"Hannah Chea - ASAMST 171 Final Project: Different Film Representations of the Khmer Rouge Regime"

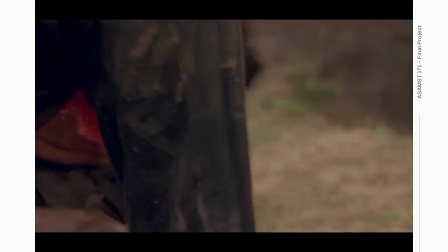Although with no prior acting experience, Hang S-Nor actually won the Oscar for Best Supporting Actor through his work of playing Dith Pran in this film,
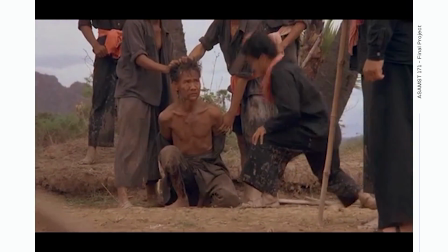and this was because of his reliance on his memory, on his trauma, really utilizing that into his art of playing this character.
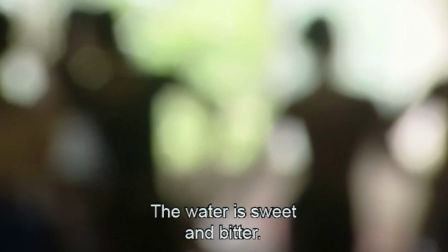And moving on to the role of memory in The Missing Picture. This entire film was used as a way for Pan to kind of heal and kind of process his memory.
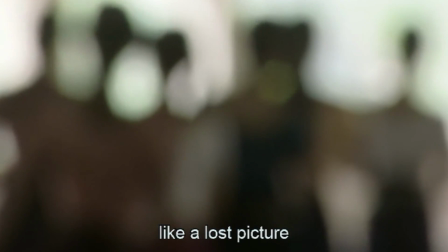An interesting quote that I found in one of his memoirs was, "Memory must remain a reference point. What I'm looking for is comprehension.
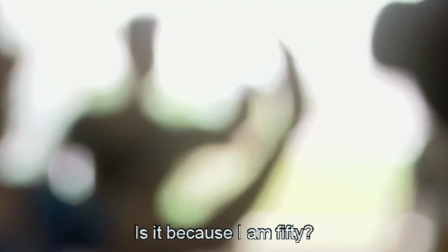I want to understand the nature of the crime, not to establish a cult of memory." So this is really an interesting quote that really takes us into how he views memory.
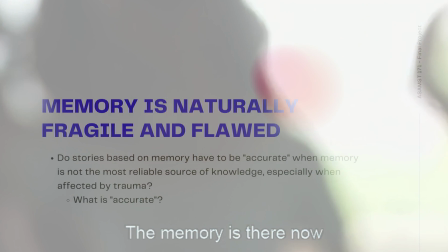And this goes on to our next slide here, actually, that memory is naturally fragile and flawed. And memory is especially that way, especially if you've been through a traumatic experience such as the Khmer Rouge.
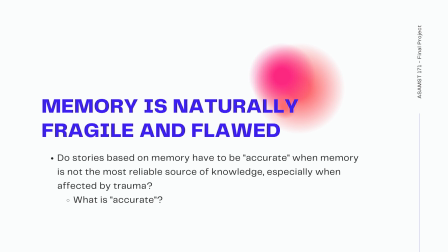So this brings up the question of, if stories based on memory have to be quote-unquote accurate, have to be quote-unquote real, especially when memory is not necessarily the most reliable source of this knowledge, right? And it really brings up into consideration of, what exactly does accuracy mean in a film? What does quote-unquote real mean in a film?
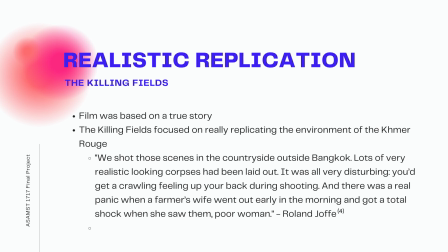Moving on to realistic replication versus non-realistic reinterpretation, here we have The Killing Fields is a great example of realistic replication.
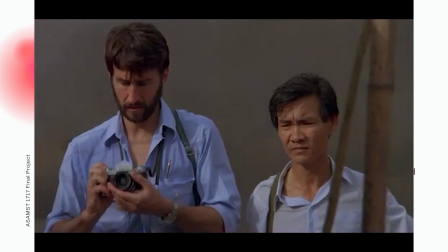This film was based on a true story, and the entire film really focused on replicating the environment of the Khmer Rouge, and it really captures the audience and makes them feel so invested into this world that they create.
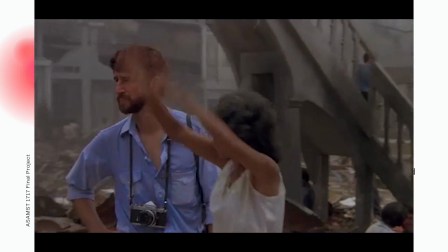And here we have a quote from the director Roland Jaffe himself. "We shot these scenes in the countryside outside Bangkok.
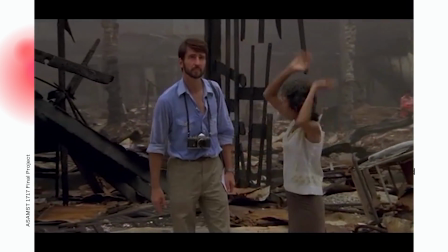Lots of realistic looking corpses had been laid out. It was all very disturbing. You'd get a crawling feeling up your back during shooting.
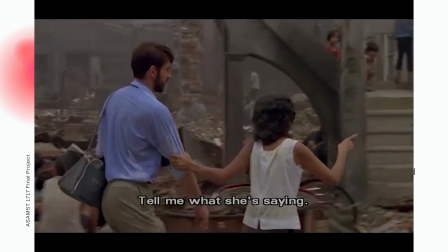And it was a real panic when a farmer's wife went out early in the morning and got a total shock when she saw them.
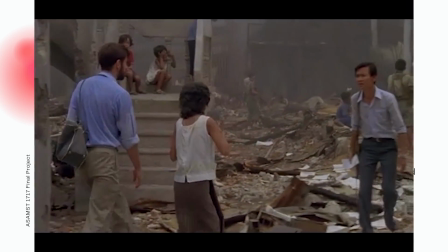Poor woman."
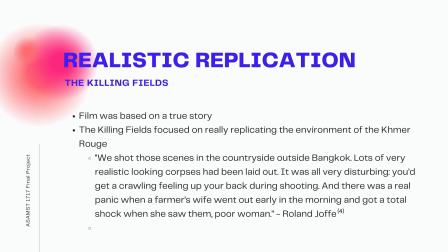So I understand that this quote is meant to be more lighthearted, but I definitely will talk more on the fact of the idea of, at what cost are we willing to go for this realistic replication, right? Is it to the point of reintroducing this trauma to the community, to the people who have experienced it? We'll move on to the missing picture as it represents non-realistic reinterpretation.
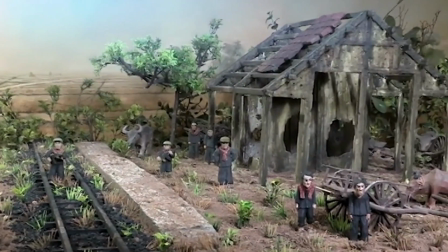So here we have the use of clay figures, which could be seen as the material embodiment of the making and unmaking of both nature and the individual of the Khmer Rouge.
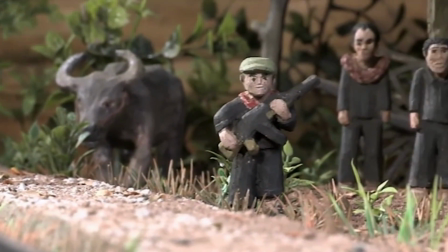So as we spoke about with the Khmer Rouge wanting to really kind of dehumanize and kind of lessen the people to be simply just farmers wearing all black, as we've seen in these films,
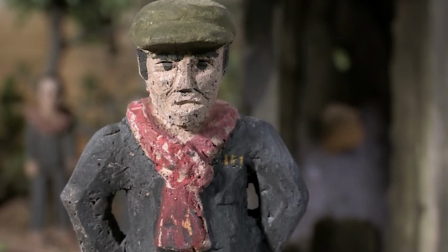these clay figures were also used simply because Pan himself believed that there was no way you could ever replicate the horrors, the atrocities of what happened during that time period.
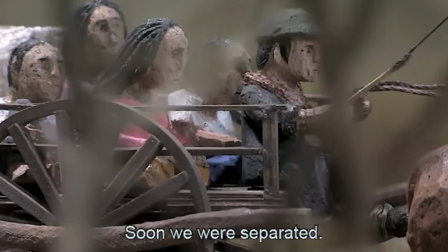So the clay figures are sort of a way to also distance himself from that traumatic experience while still somewhat replicating it.
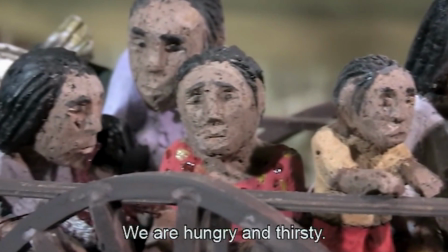It's also important to mention that the narration in this film is neither the filmmaker's own voice or his native language. So we see here, even in the original clips of Cambodians talking, it has actually been dubbed over by French, and this is supposed to represent kind of like the effect of French colonialism on Cambodia and its people. This usage of French also actually helped create distance between this traumatic experience and the audience, because you aren't necessarily experiencing or hearing the exact same scenarios as they would be in the native language of Cambodian. So after clarifying what those two different film representations of the Khmer Rouge regime was, this really brings into question of who is allowed to hold and tell these stories in history, right?
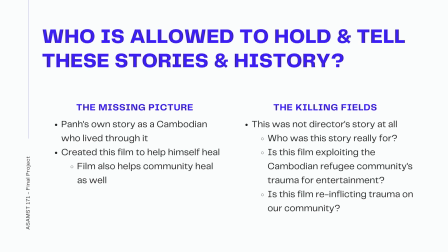So as we see with The Missing Picture, it's Pan's own story as a Cambodian who lived through that experience. He not only created this film to help himself heal, but also kind of help the community heal, really reclaiming that story, especially since Cambodian history has been so dominated by French culture and Western culture. But on the other hand, we have The Killing Fields, which we did mention before as mainly a story taken and interpreted by white men.
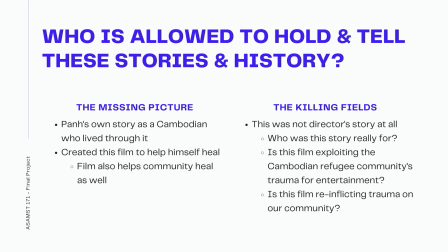And it really brings up into question of who is the story really for, and is this film just exploiting the Cambodian refugee community's trauma for entertainment? Also, is this film reinflicting trauma on our community? And although I've posed all of these questions, I understand that there are no absolute concrete answers, especially as the Southeast Asian community continues to heal from this traumatic experience that happened over 40 years ago.
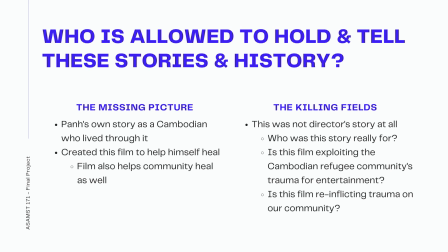We've seen today that storytelling through film can be used as a way of healing for our community, especially seen through Pan's artistic interpretation of The Missing Picture. I also want to acknowledge that the mainstream representation of The Killing Fields helped the wider global audience understand more of Cambodia's traumatic history, but it still raises the question of the potential exploitation of that history and also reinflicting harm onto our community.
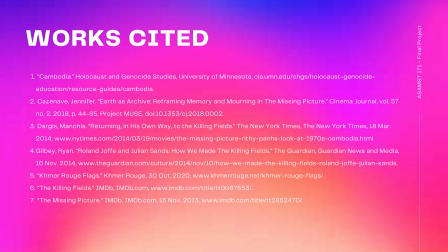And that is all my thoughts of the different film representations of the Khmer Rouge regime. Thank you so much for listening, and I'll leave this off with a picture of my work cited. Thank you.